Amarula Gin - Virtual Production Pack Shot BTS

So Amarula came to us and they said, we've got a new product, it's a gin.
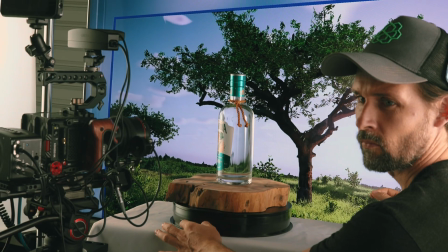(0:03)
We'd like you to document the process of that gin, but we don't have time to do a pack shot on location. Can you help us? Our answer was, yes, of course we can help you. We've got a nifty product called virtual production.
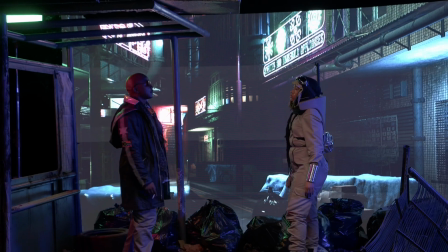(0:14)
It is about approximating product or a real world person being on location, but actually being inside a studio.
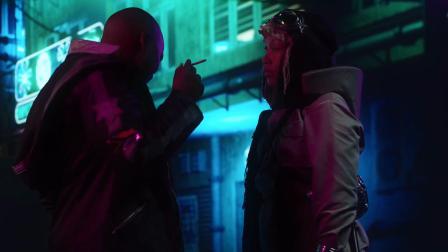(0:21)
The way that we achieve that is we use a green screen or an LED wall, or in this case, a micro OLED TV.
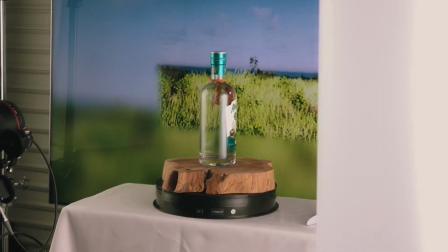(0:28)
And the backdrop is actually a 3D environment, and it acts a lot like the real environment would, where we've got parallax, we've got depth. It's much easier, cheaper and faster to do stuff in a controlled environment where you don't have to spend time doing reshoots.
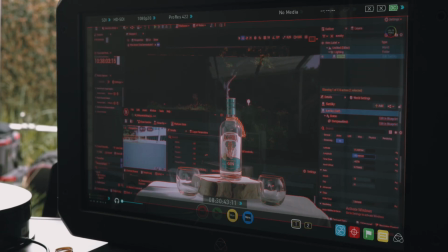(0:42)
Everything happens on set. It's visual effects that happens live in real time.
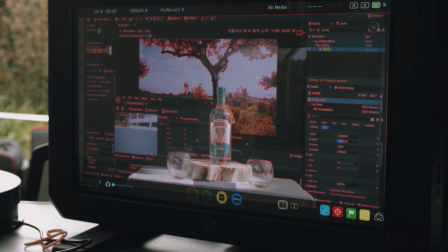(0:47)
The reality is in virtual productions that everybody gets to see it. The lighting people, the cine, the director, everybody's seeing it live in camera. Where VP really stands out is the ability to have as much
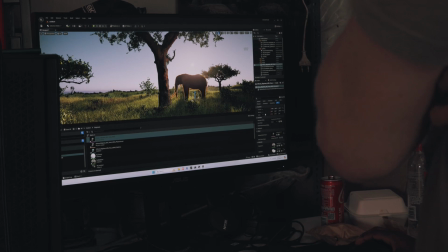(0:59)
control as possible while still maintaining realistic reflections and light refractions.
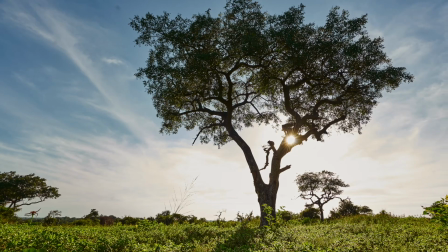(1:04)
Amarula as a client gave us an image as a backdrop, but we as a team felt it would have been too flat to use.
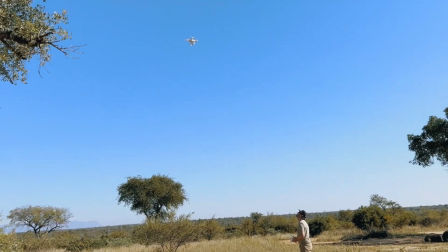(1:11)
We then scanned a real-life marula tree, converted it into a 3D model,
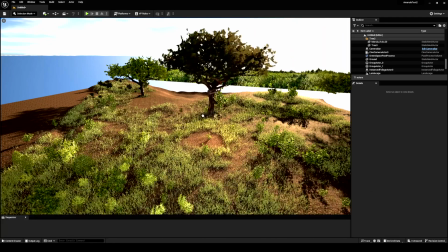(1:18)
and then imported that into Blender, which was then used in Unreal Engine as part of our environment workflow.
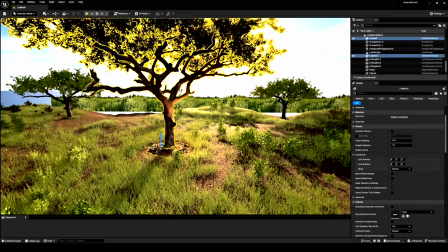(1:26)
This is so that we could have a 3D world that we could move a camera through.
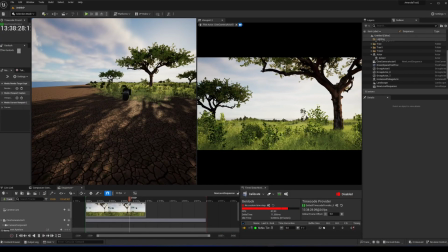(1:32)
Camera tracking is the process of accurately capturing and replicating positions and movements of a physical camera in a virtual environment.
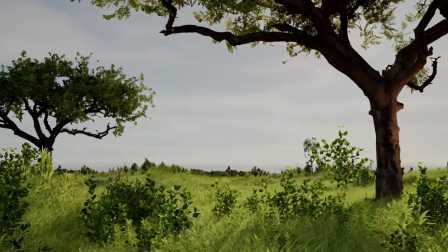(1:39)
Tracking is essential for seamless integration of real-world footage in a virtual world.
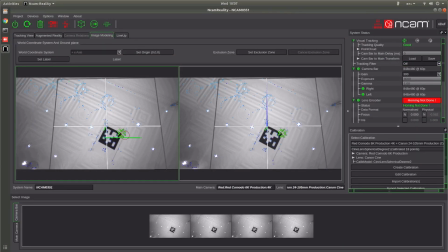(1:43)
It basically reduces the time spent in post-production.
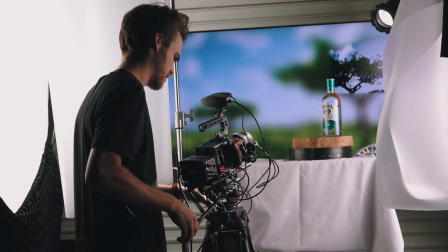(1:47)
Tracking ensures virtual elements respond realistically, which enhances realism in the final composition.
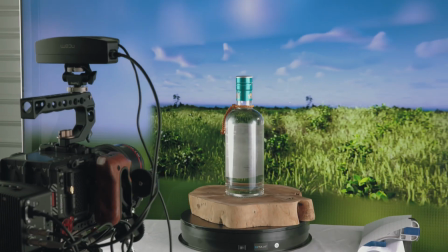(1:55)
So it was a very dynamic, although very controlled setup, and we're shooting on a macro lens, but because our tracking system is so sensitive, we are now amplifying all of the tracking requirements. Fortunately, the NCAM, it's one of the best systems in the world. It held up super well for us, and we were able to track at a very dark environment using that 100mm macro.
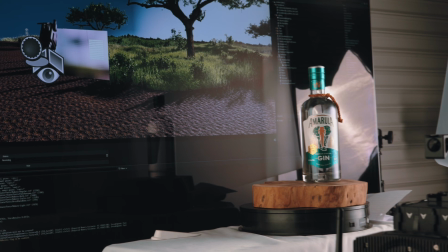(2:16)
It was a big challenge, and it took quite a bit of R&D, but we got there in the end. Being a game dev on a film set it's a whole different world.
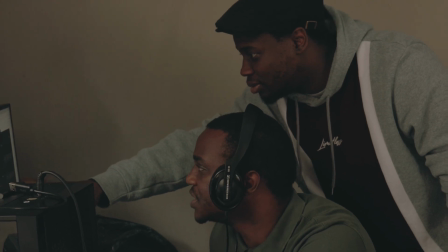(2:27)
The biggest challenges for building the world involve a lot of optimization.
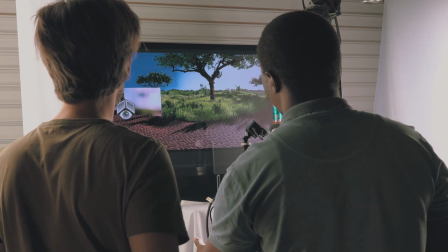(2:32)
What makes a good virtual production on-set team is us being hands-on with the problems and being 5 steps ahead of the problem and having countermeasures already in place for if something does go wrong.
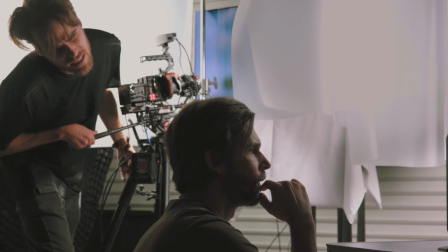(2:45)
Traditionally, there's been some things that we have struggled with in the past that have taken a lot of time and a lot of energy and a lot of people to achieve.
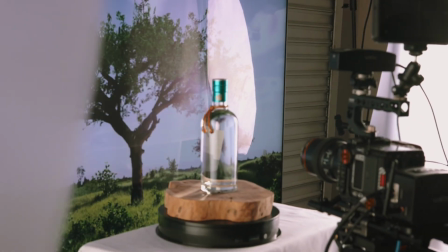(2:54)
And now this is something we're doing on set in real time, and it's amazing to see how quickly it can all come together. Another big benefit of virtual production is that it's actually incredibly environmentally friendly.
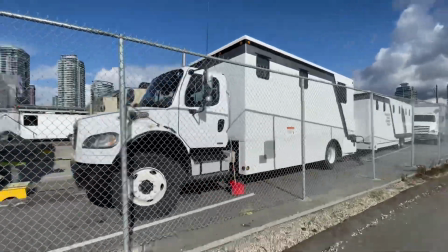(3:06)
It's quite well known that the film and TV production world is accountable for a massive carbon footprint around the world, more than the entire travel industry, believe it or not.
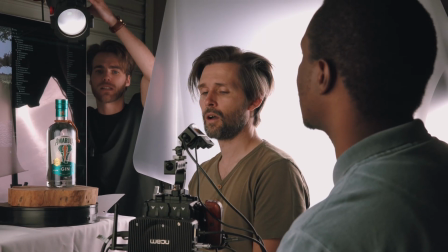(3:14)
And the reality is that being able to localize shoots and keep them in studios while getting all of the benefits of actually being on location is what VP is all about.
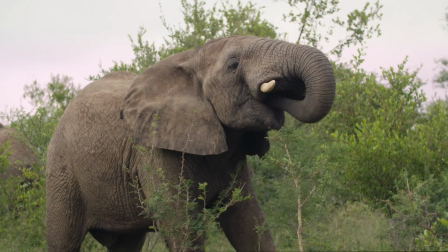(3:23)
Amarula is a brand that genuinely cares about the environment, and that's the essence of their brand story.
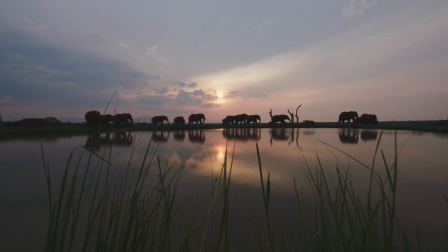(3:28)
So being able to actually have these beautiful organic textures and this romantic lighting, but to be able to do it in a studio while seeming like they're on location is very much aligned to the values of the brand. Out of everything, being able to immerse yourself in the environment as much as possible is the biggest game changer with VP. This definitely, I feel like, should be the future of filmmaking.
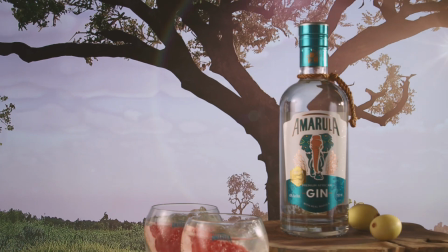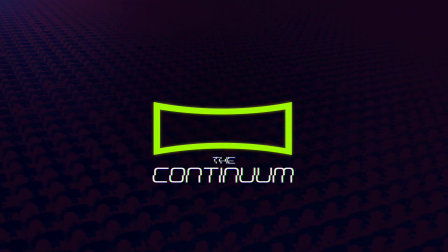And you never really explore the other sides of Unreal Engine that, I was flowing, bro.